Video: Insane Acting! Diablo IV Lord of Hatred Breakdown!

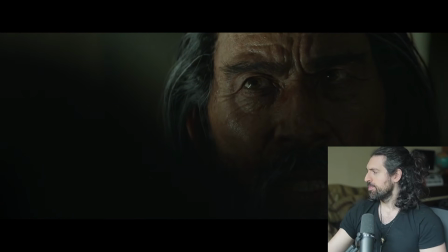[12:33] But You could have been so much more.
I love it.
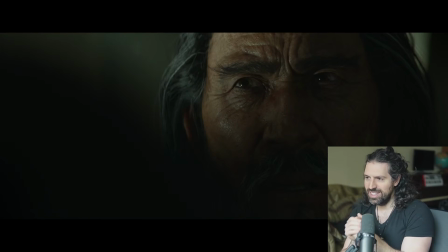[12:38]
There's a really complex relationship here, and it's, I love that in this moment there is a sort of regret there with the character. He's like, I really didn't want to do this. He could have been so much more. It's like he had plans for her, man. He was almost building her up into something, training her up into some other station.
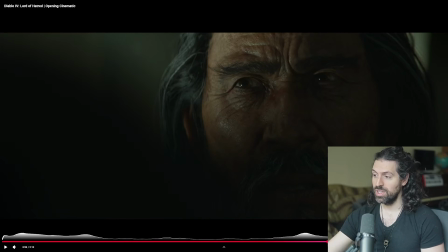[12:58]
Don't know what the heck it was from the way he treated her, but yeah, it's awesome.
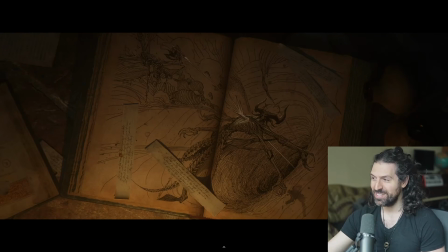[13:03]
But I love this like kind of classic scene with the character who seems completely powerless, but like they actually got him. They actually set up his downfall, and she did all this somehow. Again, I'm not a lore master on Diablo, so please feel free to fill me in on what this means exactly.
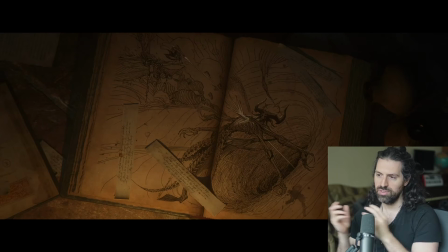[13:20]
But to me, I don't know if this is a sort of like reflective world of reality, and she was able to do stuff that's going to like appear in books in the real world, or if she was able to leave this so people can find it and like know about this prophecy. But I see all these written tabs, which I assume is the prophecy.
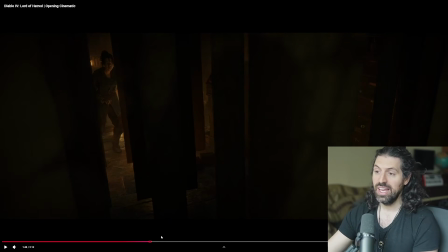[13:37]
So yeah, you guys let me know the exact nature of it. But that's the beautiful thing about art in this case. You don't need to know all the details. I know exactly what went down here, sort of from a characterization standpoint and emotionally. And if this is the end of this character, again, I assume that she passes away in the scene.
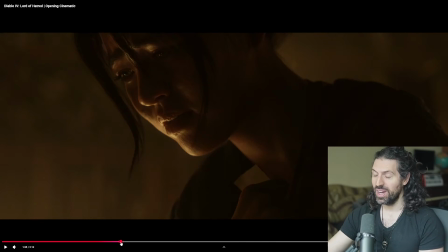[13:55]
What an epic way to go out. Like just absolutely awesome. Yeah, absolutely awesome. And I have to talk about the voice acting one more time.
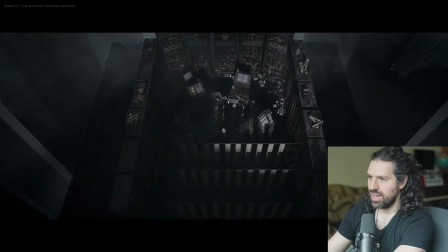[14:04]
This scream right here, it's kind of like the last, it's so natural.
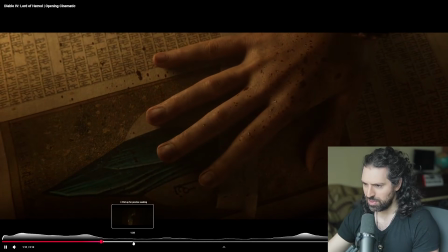[14:11]
It's so, where was the fall? Was that a little bit later? You think you have...
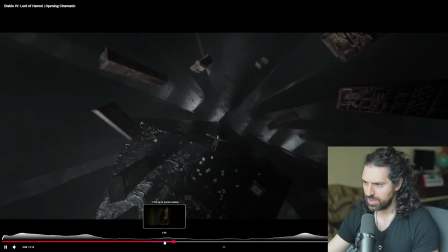[14:19]
You can see her, right?
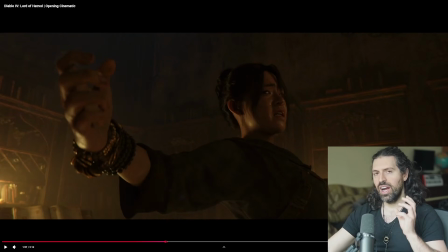[14:24]
Yeah, this part. I love this part because this is almost like her breaking point.
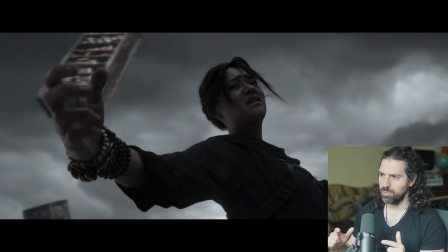[14:29]
If you listen to it, this feels like the character's breaking point. Listen to the voice acting. She's distressed.
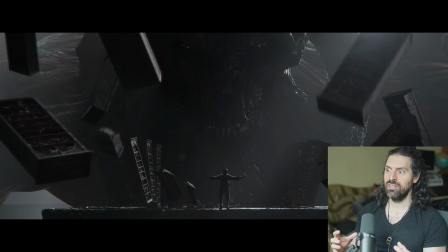[14:34]
It's so naturally disturbing. The voice performance.
Think you have power here.
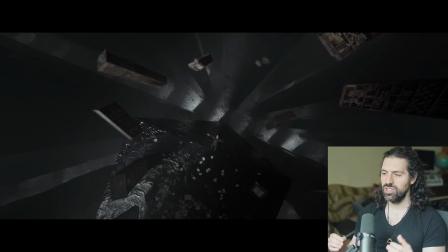[14:40]
He's so calm.
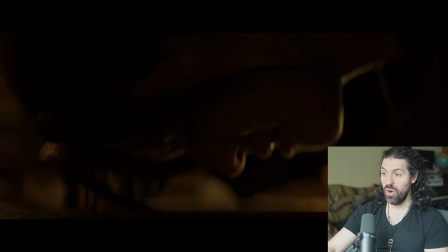[14:46]
And just a horrifying scream. Again, like insane voice performance.
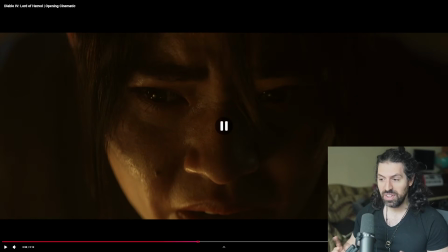[14:50]
Judy Alice Lee. But after that, it's almost like he can't hurt me. If this was an illusion, I'm essentially immortal because I just died and I'm still here.
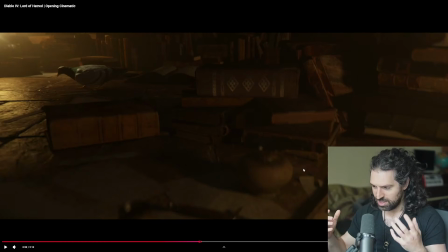[15:03]
So I love this shift. And she's still, she's still adrenaline shaking up from it, the pain, the agony of it.
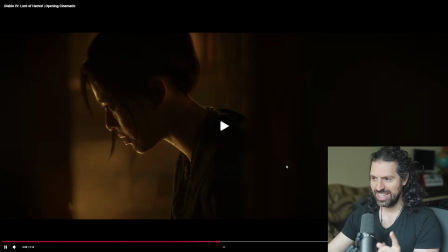[15:11]
She's still imprisoned in the frame. But then, A part of you. see, this imprisonment in the frame starts. We actually use a longer lens here than the other shot, and it looks like it's opening up a little bit. She's starting to kind of realize that she can escape.
I was trapped in your mind.
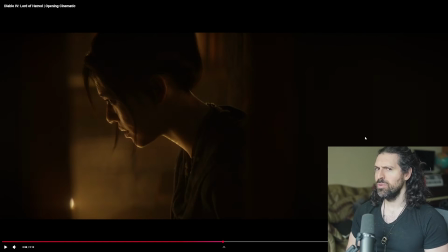[15:27]
And you hear this like eerie calmness, and it's like, why is she so calm right now? It's kind of unsettling, right? It's like, shouldn't she be more worried? She's got a plan, man. I really think that's the shift for the character. After that kind of final fall, she's made her decision.
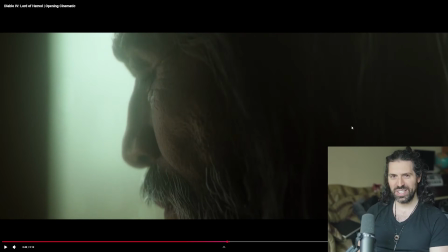[15:46] You dream.
Oh man, chills. Like that turn. It's like she knows what she's gonna do now.
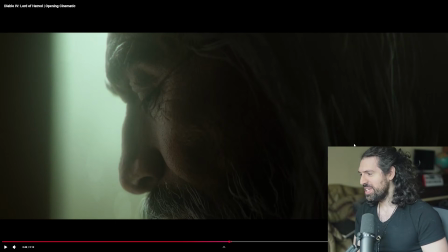[15:54]
And I love this little beat here. I was like, what is she doing? Like, why does she sound like this? Shouldn't she be in a panic-induced, hallucinating, like terrified state like she always is?
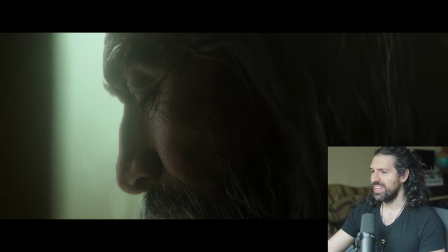[16:07]
What's this? I just dropped her off a cliff. I think it's so cool.
An ocean Right? of twisted horrors floods your mind.
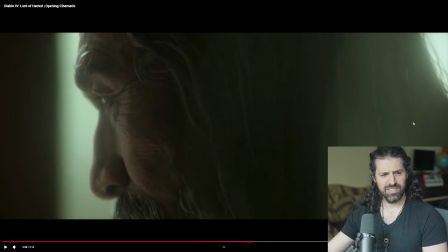[16:14]
And she starts like kind of insulting him, and he's like, did I like mess with her mind too much?
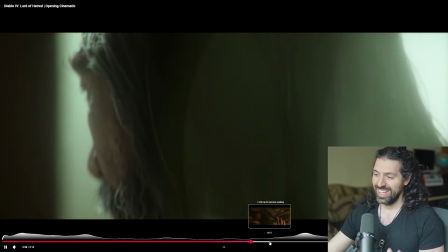[16:21]
Like, why is she doing this? Has she completely lost her mind? Such a great sort of back and forth here.
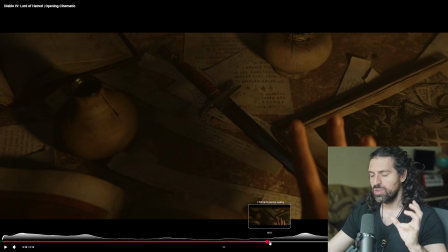[16:27]
It's very, very subtle stuff, but that's why I thought it was so cool. Like she goes from this panic, this really, really believably like kind of upset
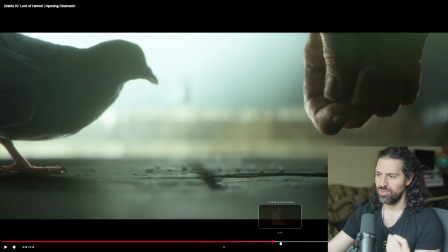[16:37]
voice to this like this powerful calmness.
Were made strong.
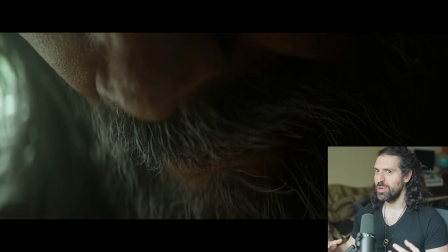[16:41]
And then a little bit of power coming back in.